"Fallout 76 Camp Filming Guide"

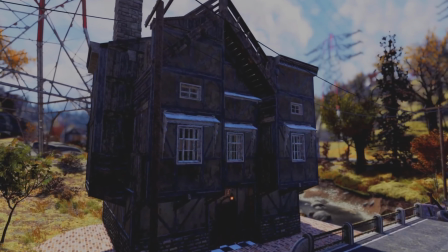So he did a really phenomenal job in filming this,
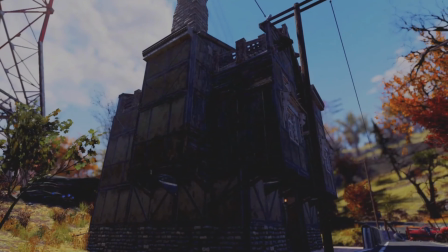giving us different angles to really show depth to his build and the geometry that he created here in this build.
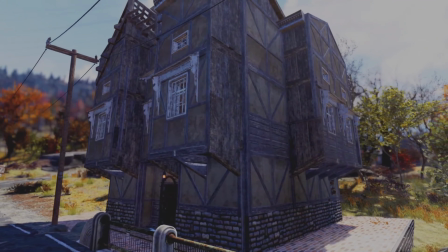So he's given us different angles, nice, smooth and steady, no jerking, no flicking.
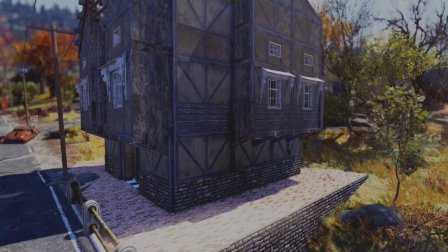He's using a bumper technique here where he's elevating his camera up using the triggers,
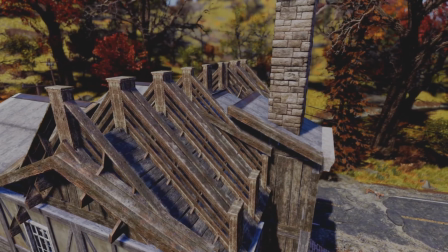Really nice and smooth here. Showing off the roof, the chimney.
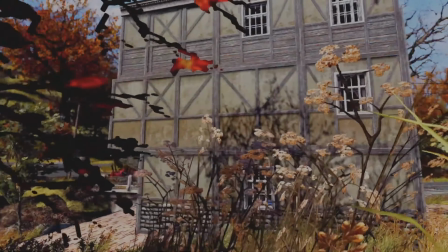I really like how he goes in the grass here. It gives it just a nice mood to the video, with the music he has playing.
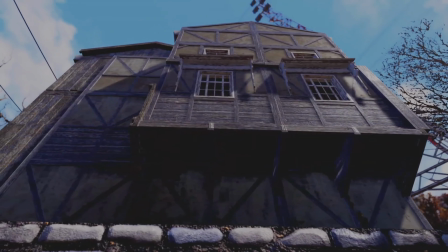And just different angles, showing how tall his building is.
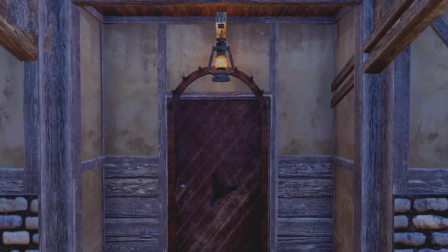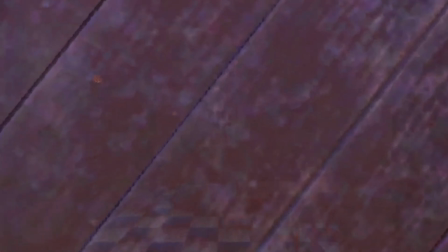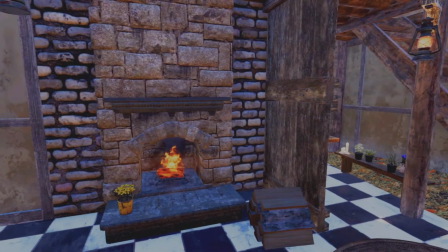So now inside, I want to point out a few things. He used different times of day, like day and night cycle,
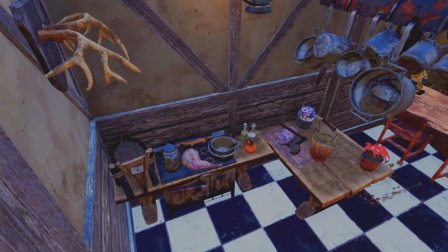show off his lighting in his camp, and that's important to do.
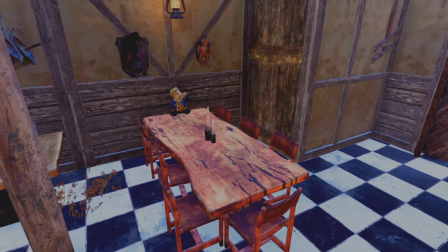You want to show off how you lit up your camp, you know, so give it a day cycle, a night cycle.
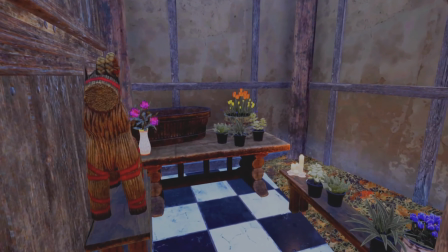You know, you might want to wait for a rad storm or for it to be raining or something.
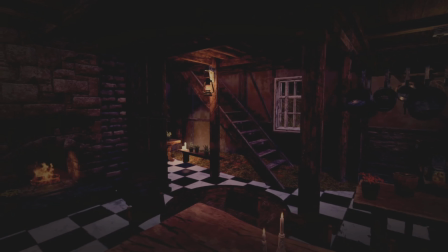Really, really smooth transition from right to left there. Nice slow pan.
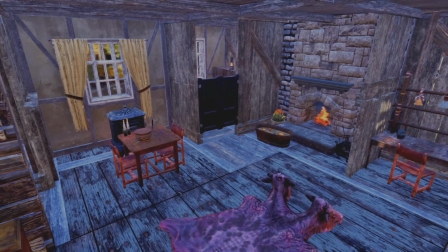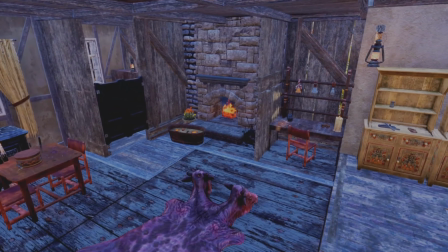Slow and steady is key.
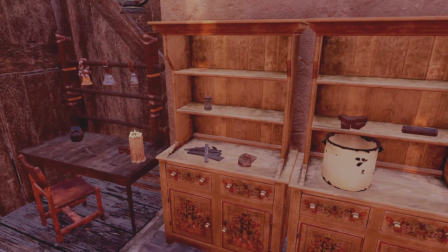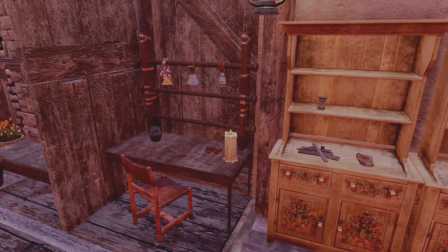This is how you film.
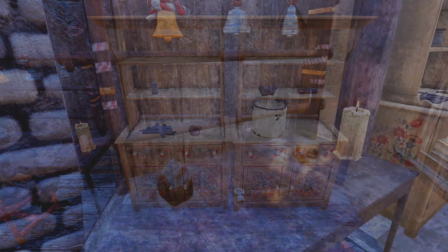Couldn't have done it better myself. See how he's using both thumbsticks here to create that.
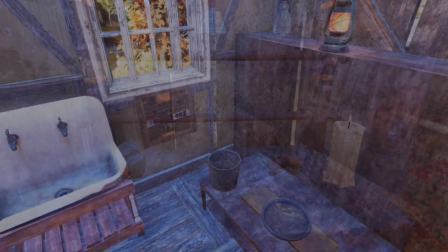He's moving with his left thumbstick
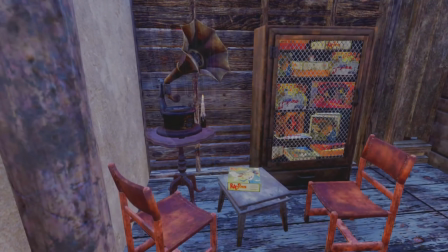and then also keeping his camera pointed at this little scene here with his right thumbstick.
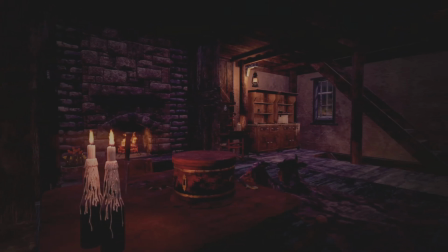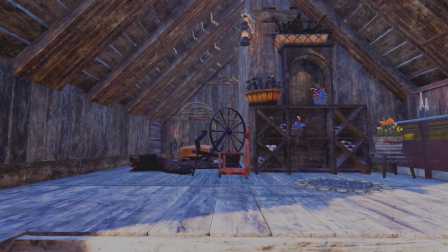Now he's going to use the trigger technique here in a second to show how many levels of his camp he has.
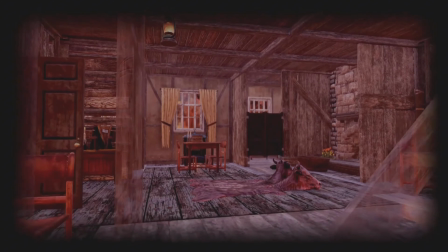Really nicely done, Daz, and I appreciate you guys checking out the video.
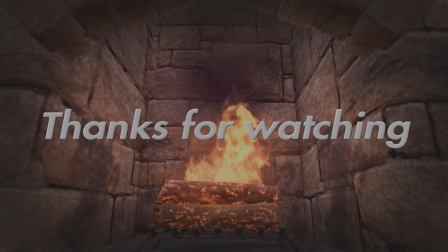I'm going to leave a link down here in the description to Dazzmead's video as well as Moonlight Cowboys video on how to film and edit on PlayStation.
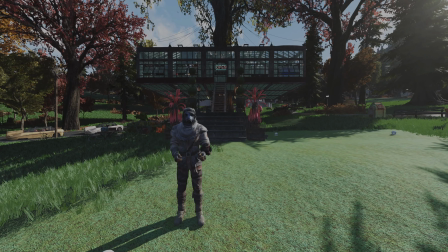And also, guys, if you want me to give you a tutorial on how I edit my YouTube videos using CapCut, let me know down in the comments.
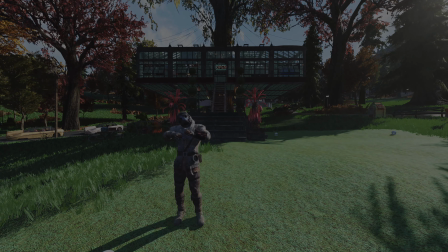Thanks for watching. I'm going to love you, leave you. Have a great day.